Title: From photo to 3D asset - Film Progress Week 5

Hello, so my animation is progressing. This week I'm on to environment building. My film is set in London Underground's tube station, which is perfect because I live in London and can frequent the set often,
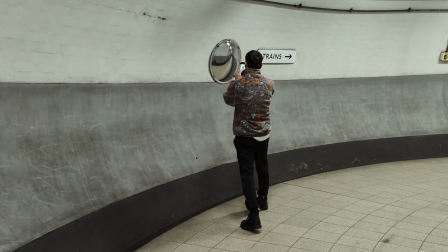(0:13)
plan some of my shots and even take pictures of assets which I can bring back into my 3D scene.
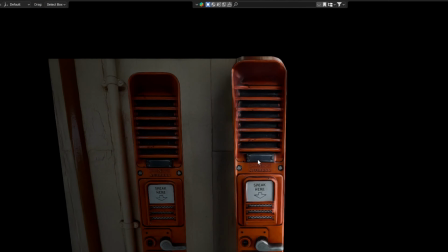(0:19)
It's a cheap way to build your environment. I'll do that later, but for now I wanted to explore some reference films, like what films were filmed in the tube station.
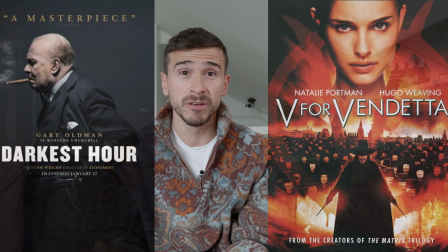(0:30)
Two immediately spring to mind: V for Vendetta and The Darkest Hour, both great films. So let's look at what they did and try and get some inspiration. I'm not copying, just getting inspiration.
Questions.
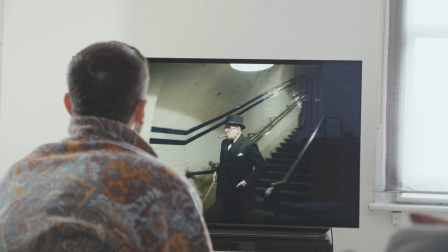(0:46) If you will state in secrecy what these are from...
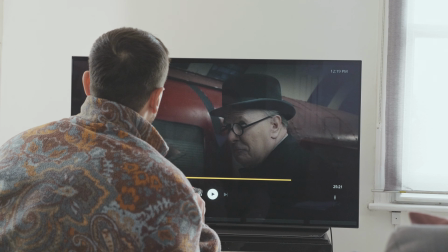(0:52) No! This is the underground!
Oh, I really like the tracking shot from the tunnel into the tube platform.
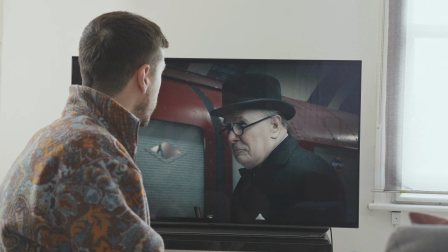(0:59)
The train seemed CGI though, and they hid it very well using close-ups and blurring the background using depth of field.
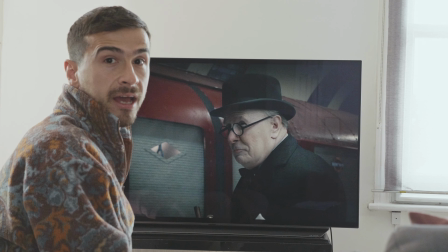(1:07)
I need to use similar techniques because it can hide all the CG elements and make it feel more realistic. Also, I don't want to build my entire tube platform. It's going to take a long time, so I need to use a lot of close-ups, just like in this film.
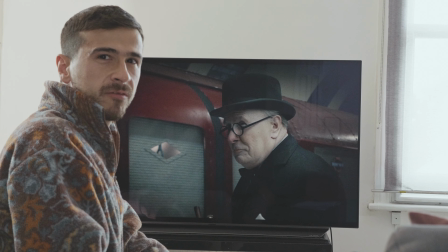(1:25)
I also like the colors and the mood, but I think V for Vendetta is closer to what I want to make in terms of the atmosphere and mood.
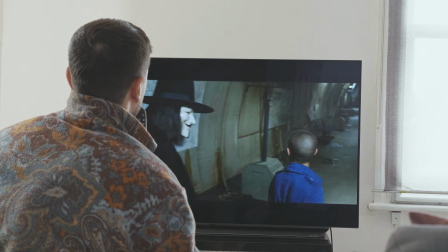(1:34)
Let's check out V for Vendetta. Wow, I like the wide shot.
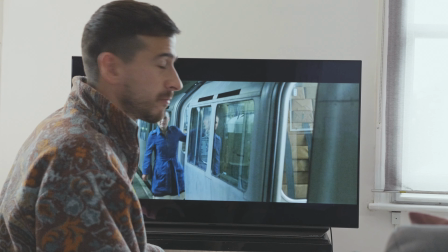(1:43) Where are you going?
I think that's an actual tube platform. V for Vendetta has some great shots. I love the atmosphere. It would have been so fun to make that film and cast Natalie Portman. I wonder what it would have been like.
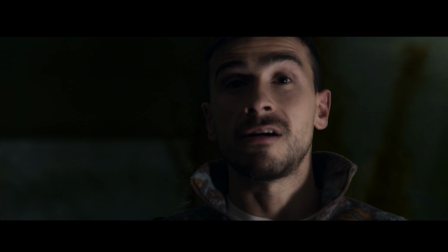(2:02)
Hold on a sec, I'm not making a live action film. I can't cast Natalie. I'm sorry, Natalie. What? Anyway, let's head over to a tube station and start planning my shots and taking pictures of 3D assets and see if I can bring it into Blender.
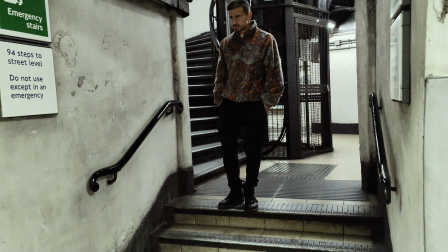(2:23)
I love this tube station.
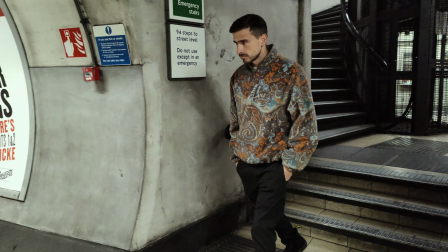(2:25)
It has a lot of cool features and it doesn't get busy even on a weekend, so I can just film without drawing too much attention.
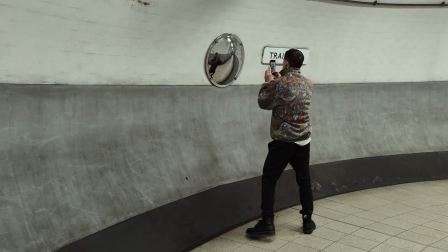(2:33)
I love these convex mirrors. I will definitely add it to a scene. I'm so drawn to the distorted reflections.
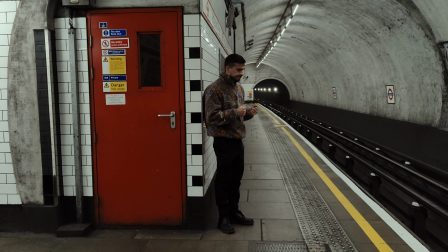(2:40)
It does add an eerie vibe. My lead character will be alone at the station, so this was perfect.
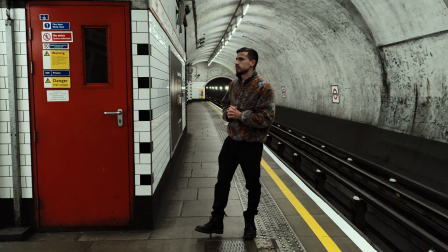(2:49)
There's no one here except me. Oh, and the camera woman. I used this opportunity to get to know my character.
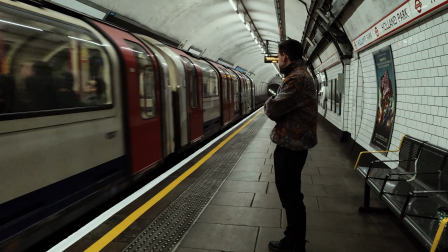(2:57)
What would she be feeling? Perhaps loneliness. Even in London, where there's millions of people, you can feel lonely.
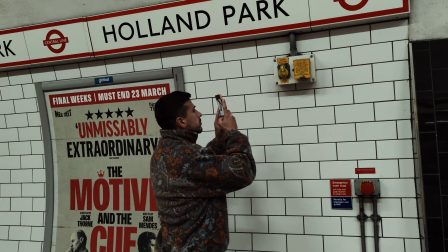(3:06)
Then I noticed this fixture. I don't know what it does, but it does look interesting.
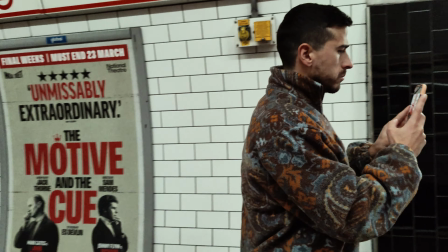(3:12)
Maybe I'll add it to my scene.
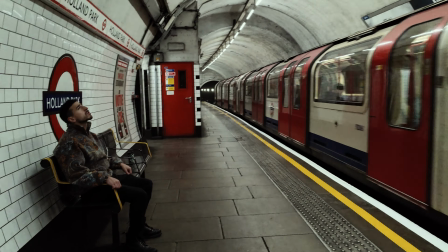Now that I've got pictures of things that I find interesting, we're going to pop it into Blender and convert them into 3D assets. This is just a quick and easy way to populate my scene with stuff and make it feel realistic, because in real life there's fixtures, cables and so on. So let's try it out.
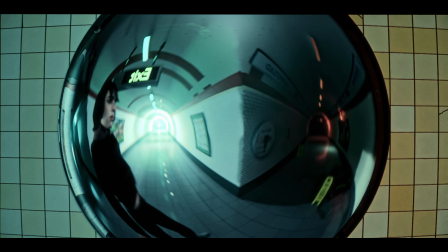(3:42)
In this scene, the first thing I added was this convex mirror. It adds to the theme of loneliness which my protagonist is going through.
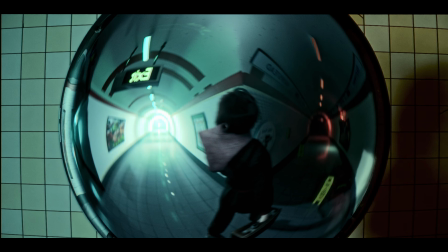(3:51)
There's a depth of field as well, so when I add some assets, they don't need to be perfect. Now I want to add more assets to the scene and build up the realism.
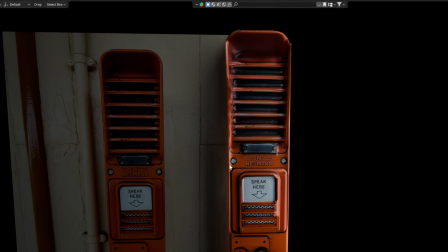(4:01)
This is something I created earlier. No idea what it does, but it looks pretty cool.